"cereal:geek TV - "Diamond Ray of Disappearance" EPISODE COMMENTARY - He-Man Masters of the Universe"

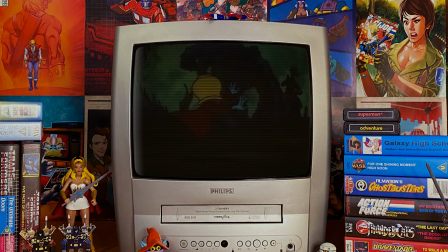782s
And honestly the end of Act 1 with Skeletor revealing his plan to attack Castle Greyskull is a rather awesome one.
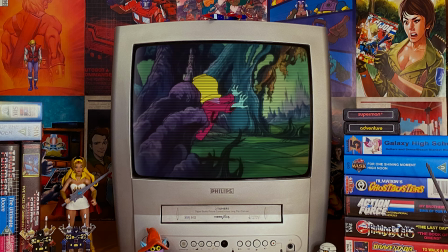791s
Actually you'll notice one thing about this episode. What has happened to Triclops?
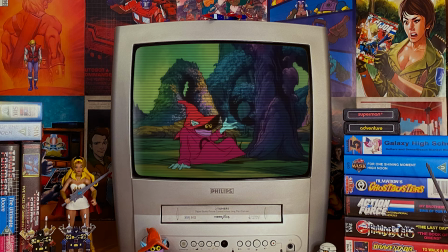796s
Yes you'll see him return soon but for some reason he has written out of the episode for a time and I always feel sorry for Triclops.
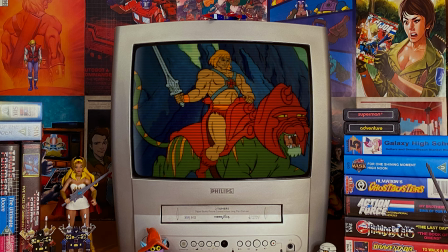803s
He was cast alongside this group of evil warriors making him one of the famous first five and yet
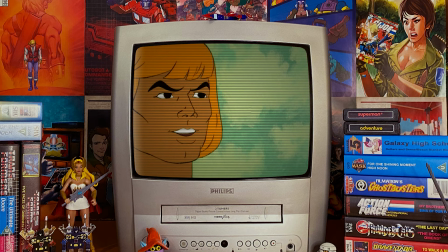809s
out of 130 episodes Triclops shows up a grand total of 10 times.
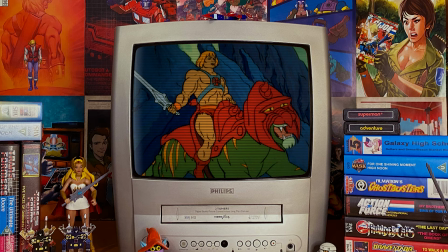816s
10 times!
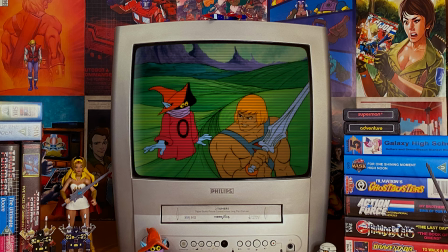819s
In this scene in which Orko talks to Hina, notice how Orko is animated and even illustrated in certain static frames.
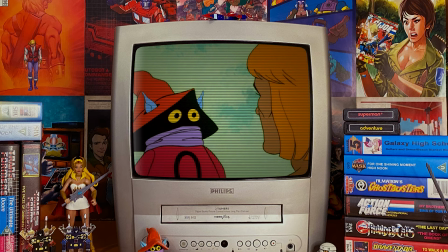826s
The style of the character seems to vary wildly. Even though Filmation had model sheets for the character instructing the animators on how to make the character look,
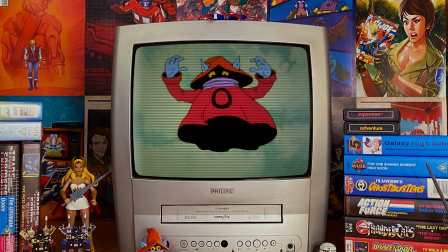835s
it's one thing to say here's how he looks, it's another to actually make the character move.
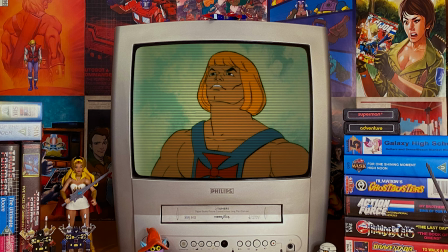840s
At this point in production the animators were clearly still trying to figure out how to work with Orko.
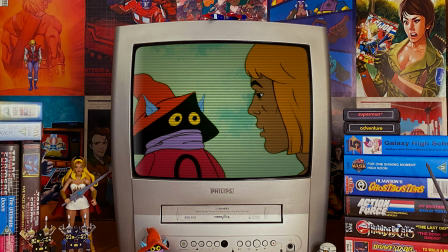846s
I mean, it's easy to animate a human in the sense that you know exactly what a human body does.
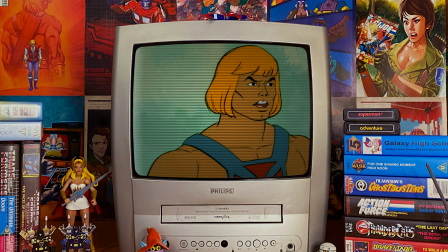851s
However, imagine being an animator, being handed a model sheet and told that you have to make Orko react and move as he talks.
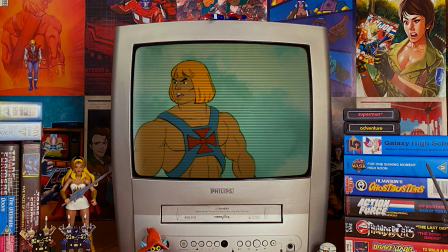859s
Your first question would probably be what the hell is this thing? I actually like to refer to Orko as wonky in this episode and trust me it's not a bad thing.
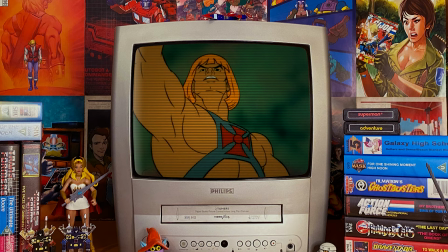868s
Here we have the memorable scene in which He-Man, a top battle cat, commands the jaw bridge of Castle Greyskull to lower.
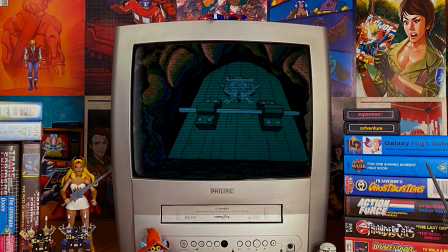875s
It's an incredibly dramatic and powerful scene and was reused in another Robbie London episode, Double-Edged Sword.
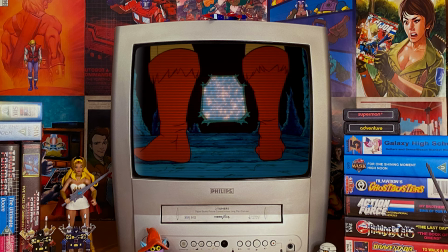881s
However, in that scene, it's far less dramatic. There's a shot coming up in which He-Man stands in front of the Window of Spirits.
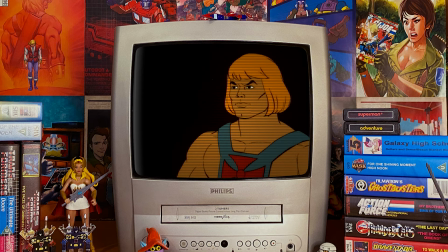888s
We see his feet, but no dialogue is uttered. However, the dialogue is actually present, but the audio mix was somehow incorrectly processed.
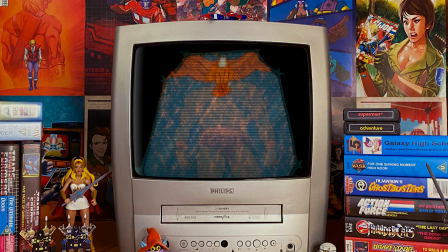897s
As He-Man stands in front of the Window of Spirits, in reference to the sorceress, he actually utters the line,
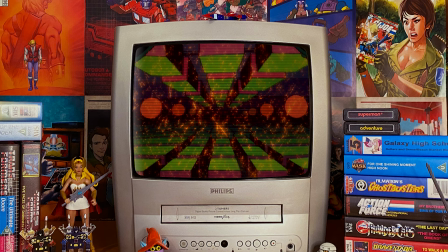903s
maybe we can reach her in the Window of Spirits, before walking towards the magical floating mirror.
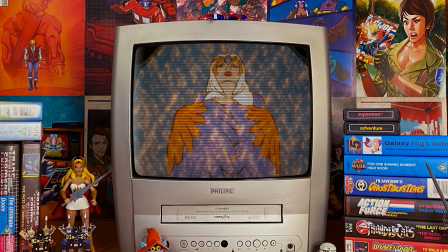909s
Talking about the music once again, you'll notice that the theme song plays quite a bit during this episode, usually in dramatic or action-packed scenes. Interestingly, this was at the request of writer Robbie London, who writes in the script at certain points that the He-Man theme should play,
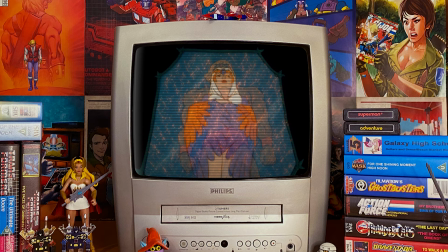924s
which indicates that the theme was either already composed prior to a particular rewrite of the script,
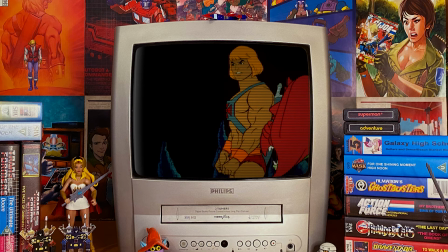930s
or that Robbie knew that a dramatic heroic theme was being composed for the show. I have to talk briefly about what Filmation were able to create visually for this series.
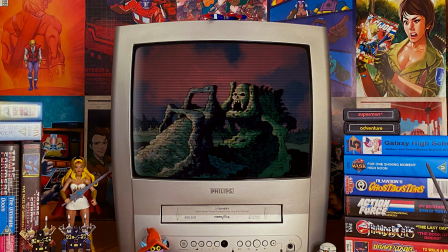938s
For the criticism they received for stock animation, which I actually think creates a consistent style throughout the series and not many cartoons of the 1980s can say that,
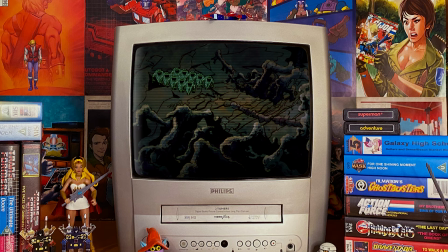947s
Filmation's background artists were simply incredible. They created an entire fantasy world, crafting such beautifully unique visuals that make it almost impossible for we the audience to look away for a second. There are no greater shots in the series than those nighttime backgrounds,
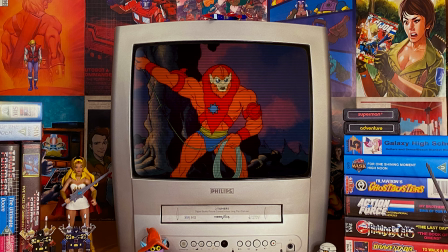962s
as the shadows and weird almost organic structures present to us a planet that seems to be bursting with magic,
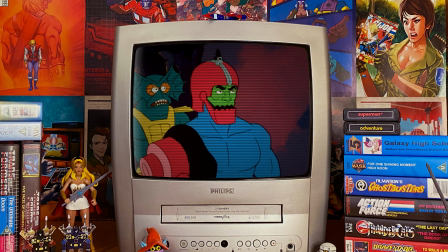969s
even if it does feel a tad foreboding at times. And the music used in these scenes really does add to the sense of wonderment.
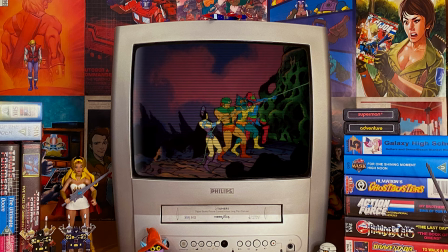975s
I always chuckle at this scene. Skeletor's plan in this episode, for the most part is very interesting.
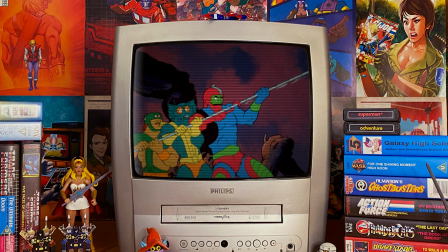980s
He somehow retrieves the magical diamond of disappearance and with it plans to conquer the planet of Eternia and rule.
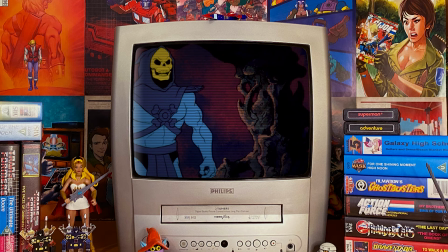987s
However regardless of all of that his ultimate plan to conquer Castle Greyskull is by using a hook and a rope to pull the jaw bridge down.
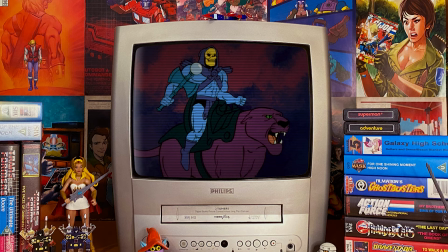996s
There's just something so wonderfully silly about that. Also when you think about it Skeletor's confidence must be at an all-time high here.
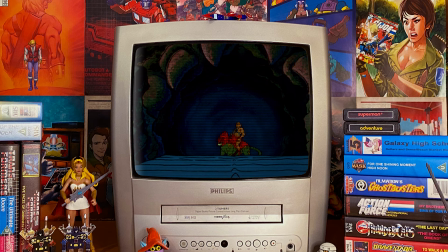1003s
After all he has no knowledge that the sorceress is gone and he is unaware that He-Man awaits him inside.
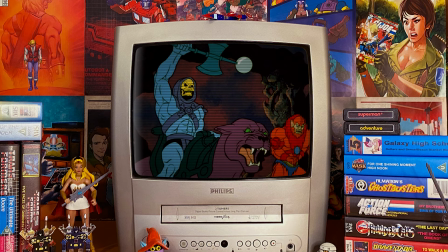1009s
As we saw in the opening scene the villains seem more than aware how frustratingly powerful He-Man is.
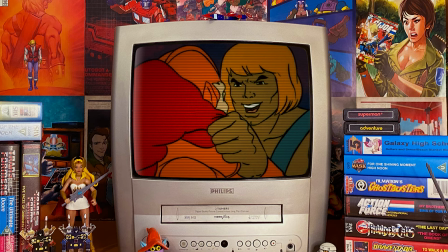1015s
In the original storyboards for this episode, as it was the very first one being worked on, there are some notable differences usually in the action scenes.
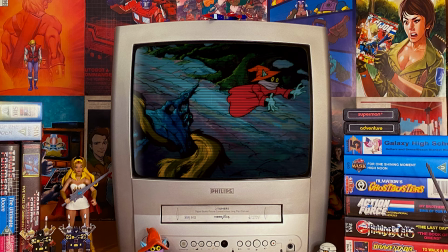1022s
Bob Klein who storyboarded numerous key scenes in this episode actually had He-Man punch Beastman, knocking the villain back after he charges at the most powerful man in the universe.